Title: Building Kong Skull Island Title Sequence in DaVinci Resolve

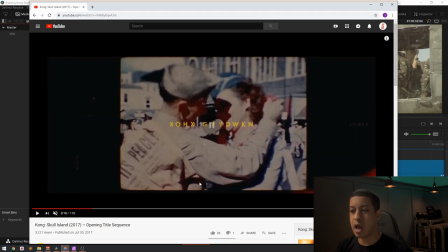Same numbers, but they're just moved over a little bit. So it's just, I would probably say there's probably about 40 different elements that are reused continuously.
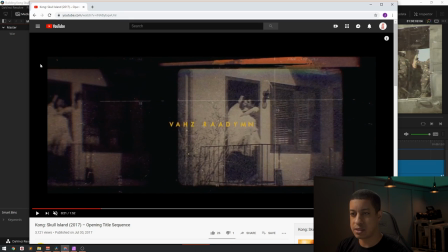And the same with these boxes. This was an effect that's used multiple times throughout here. And to just change it up, they just add little subtle things like across the top, just this little band here. And these are just all like little, I mean, if I was to recreate this,
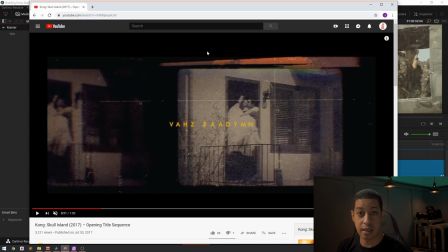this would all just be like little images that would be just thrown on there to really add something.
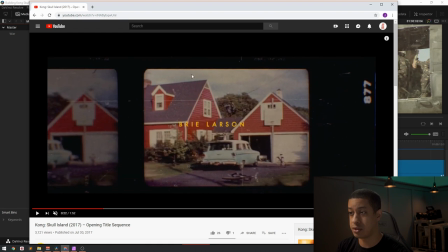Because you can see, bam, two different ones, right? They got rid of the top up here. And then over here, they just added some random numbers. So that's all that's pretty easy to do. And this between here is just a shift, right? So we can see that it's just motion blur.
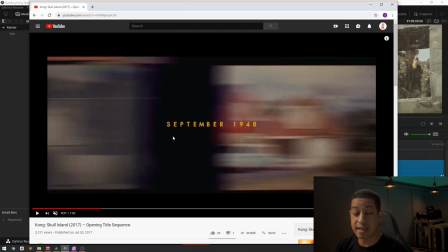And that's pretty easy to do. One thing that you have to watch when you're doing that is, let's say you use either a transform node or if you use a merge node, whichever node is actually doing the move that's moving everything, that's the node that you're going to be adding motion blur to it.
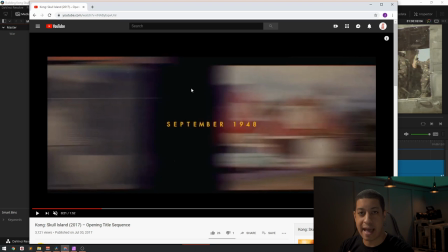So you can't go like later down the node tree and add motion blur on one of those nodes, even though that there's motion in the shot. It's only the node that's actually doing the move that the motion blur is going to be calculated on.
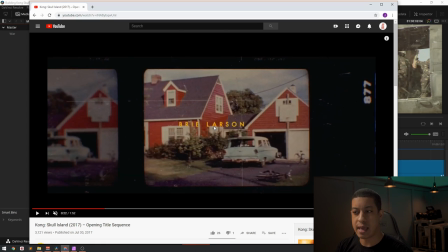The titles are pretty much the same all throughout. We have this date increasing throughout, and then we just have like the letters are getting jumbled a little bit. And then to add extra to this, we just have like some lines going across here.
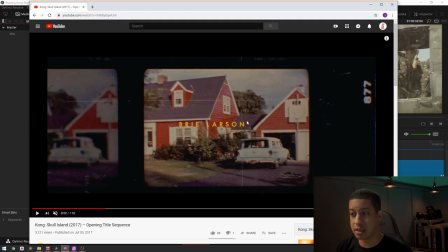And these are all just really layers, like textures that are added on top of everything.
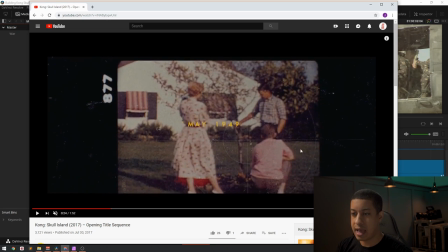Here you'll see that there's like a crosshair, and this crosshair texture you'll also see, you know, going out further. This shot or this noise over here is, like I said,
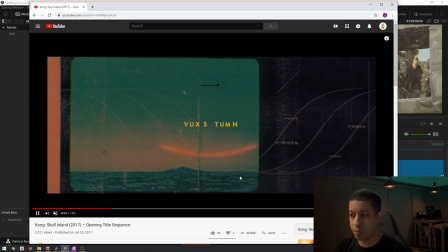just another texture that will be used more and more throughout this.
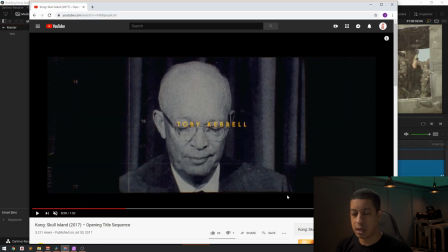And it's really just picking up the different, in this case they're using a lot of the audio from these shots, but it's just telling your story visually with this, because there's so much chaos going on. They use the audio to keep you in, because if it was just images, you would be kind of lost what's going on here.
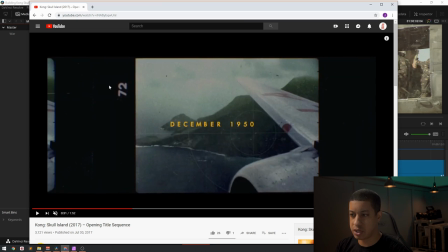But here's that crosshair again, like I was saying, just some random numbers thrown on there to make it look, you know, like period. One thing that I also noticed is if you look at these frames here, right? Now, to give it more of an organic look, they kind of just
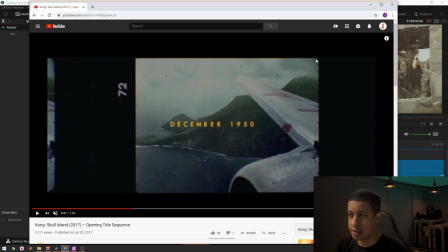re-scaled the edges here so that it's not like a perfect curve, like it's just rescaled. But one thing that you'll notice here that really kind of ties this all together, that's kind of like icing on the top, is if you look right here along the edge, there's almost like a little bit of like a,
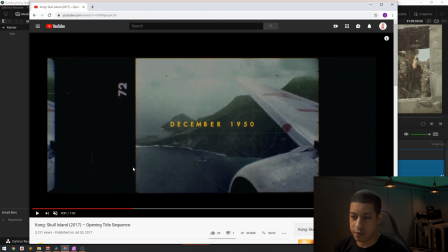I don't know, like a dirty sort of like merging of like colors here right on the edge.
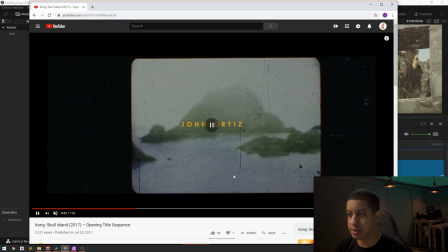And that's something that you'll see throughout this as well. You can see it more here. So those are like other things that I also added in my thing.
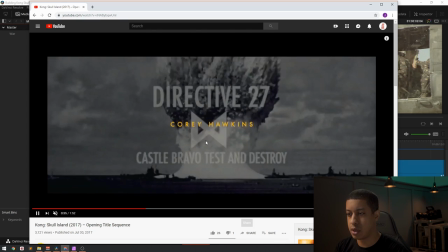And this is just really a lot of just, you know, jumping through different shots here, but it's all pretty much the same thing.
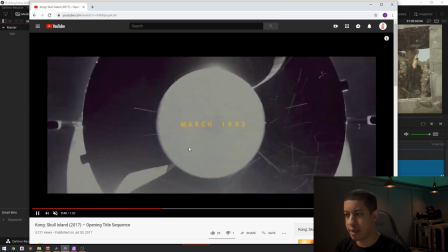We have the text in the middle that's going back and forth, a lot of textures that are going on.
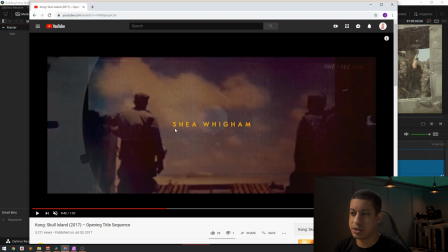The color grade on this is just desaturated a lot, so any of the higher end saturation stuff just gets pulled back, and we maintain the rest of the saturation throughout the shot.
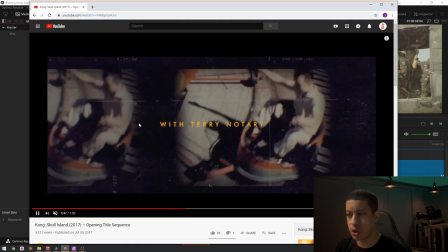And then just a lot of camera moves going on and motion blur kind of in there.
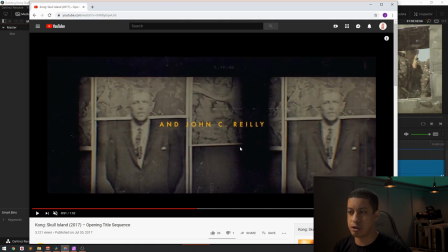And these kind of things, there's probably a good amount of time spent on this. The stuff that I'm going to show you was just kind of whipped up in a day, but, or, you know, like an hour ago.
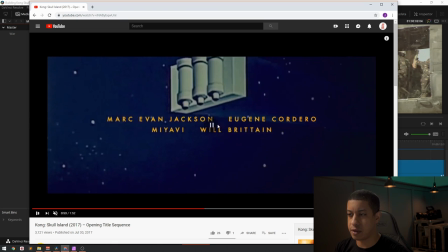But I think it'll at least give you people some stuff to work off of.
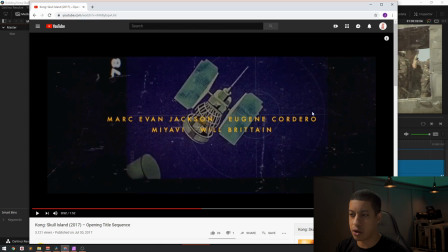And there you go, the crosshairs again.